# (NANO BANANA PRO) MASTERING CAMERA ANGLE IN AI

Camera angles are the secret sauce of visual storytelling. We don't just see the world at eye level, we look up and we look down. And sometimes we see things from perspectives that don't even exist in real life. But here's the problem. When you ask AI for a specific angle, it often ignores you or generates something weird. You want creativity, but you don't want to lose control. Hi, I'm Lin. Welcome to Linspiration.
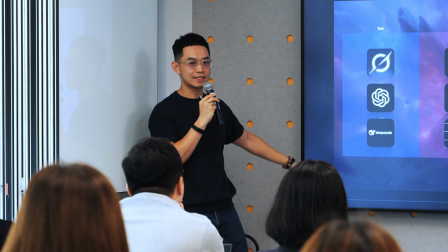[0:25]
I help creative and business master generative AI without losing their soul.
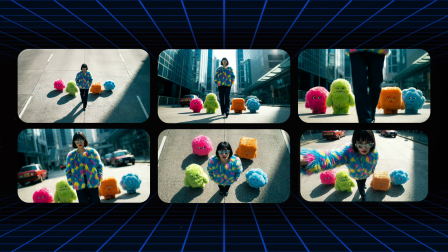[0:30]
Today, I'm going to show you how to control your camera angle precisely the way you imagine them by using the right prompt. Alright, let's establish a baseline. I'm going to generate a standard image first so we have something to work with.
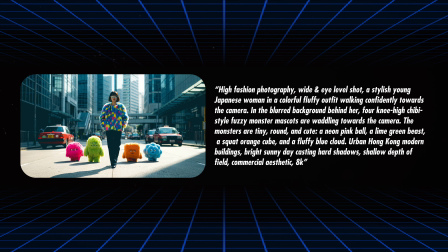[0:44]
This time, I want a very specific scene, so I describe the main subject in detail, what she's doing and how she's interacting with the environment. I'm using the Nano banana to create this image, and I think it did a great job recreating exactly what I had in my mind. Now, we've got our basic scene. I'm going to start playing around with the camera angle. Let's dive right in and break away from the standard eyes level view. Because the basic scene is already well generated, it's not necessary to describe what's in the image all over again. It's actually better to use the same image as a reference and focus only on what is going to change.
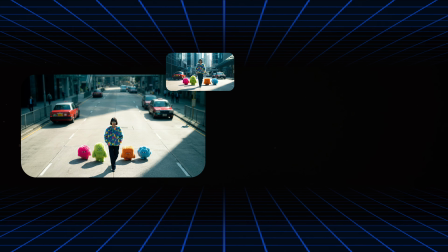[1:24]
Now, since we just want to focus the angle, focus the description on that is enough. This gives us a nice overview, but let's push it a little further. You will notice I also mentioned the shot size. You can always mix in the shot size to deliver the exact image you need. Because sometimes when you move the angle, the original shot size might not be the best fit anymore.
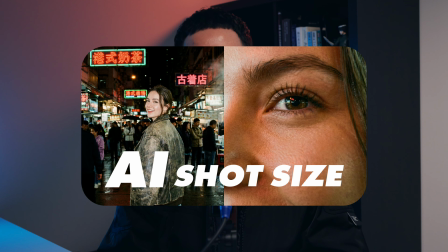[1:46]
If you want to know more about shot size, you can check out my previous video. I will put the link down below.
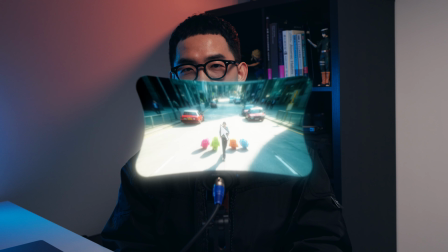[1:51]
Alright, now the high angle image is quite good,
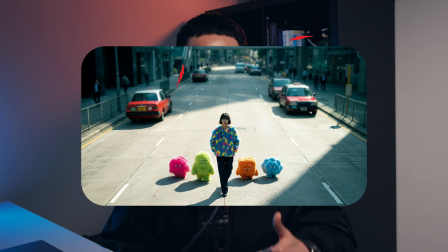[1:54]
but I want to move the angle a bit higher to get rid of the building behind her and just focus on the lady and four monsters.
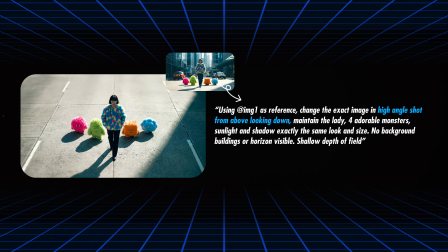[2:02]
So I add shot from above looking down and no background buildings or horizon visible. Now the angle is exactly what I wanted. Okay, we've seen the high angle. Now let's flip the script completely. For the next shot, I want to make the character feels larger than life, more dominant.
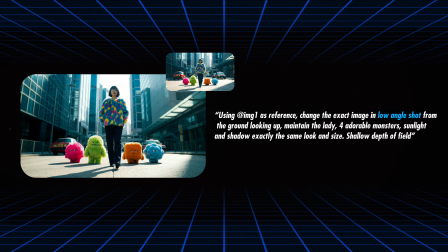[2:21]
To do this, I'm switching to a low angle shot. But simply typing low angle can sometimes result in generic tilt. To be precise, I add from the ground looking up. This forced the AI to place the virtual camera right down on the floor. This changed the relationship between the viewer and the subject. Instead of looking down on them, we are literally looking up to them.
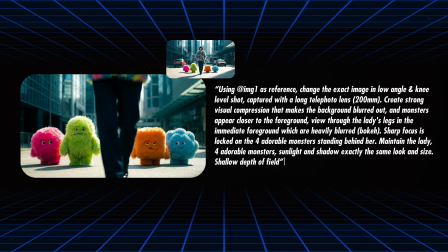[2:44]
Now, let's get a bit more cinematic. I want to create a very specific artistic look that you often see in movies. I am asking for a knee-level shot, but the secret sauce here is the lens choice. A long telephoto lens, 200mm. Why 200mm? A wide lens expands the space, but a long telephoto lens does the opposite. It creates visual compression.
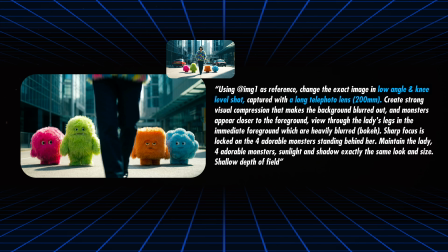[3:09]
It makes the background look huge and pulls it closer to the subject. I also want to add depth by framing the shot through the lady's legs. By specifying that her legs are in the immediate foreground and heavy blurred bokeh, we create a natural frame that forces the viewer's eyes directly onto the monster in the back.
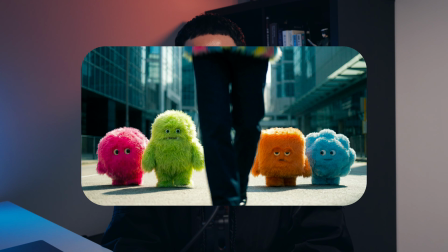[3:29]
It turns a simple shot into a dynamic, layered composition. Since I'm moving in for a close-up, I have to be careful with the lens choice.
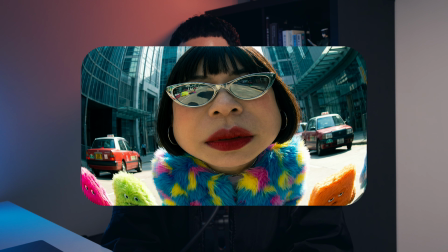[3:38]
If I used a wide-angle lens here, her face would distort, her nose would look bigger, and her face would be rounded.
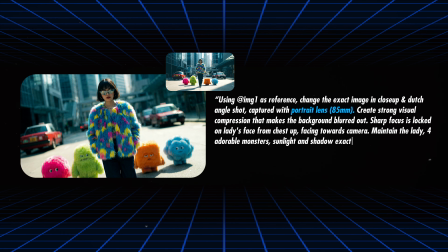[3:46]
That's why I chose portrait lens, 85mm. In photography, it is the gold standard for faces. It gives that creamy, blurry background to isolate her expression. Next, let's try a 90-degree top-down shot.
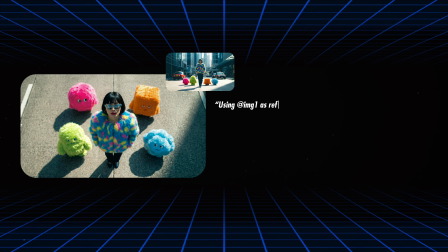[4:01]
I'm being very specific with the 90-degree keyword here. Why?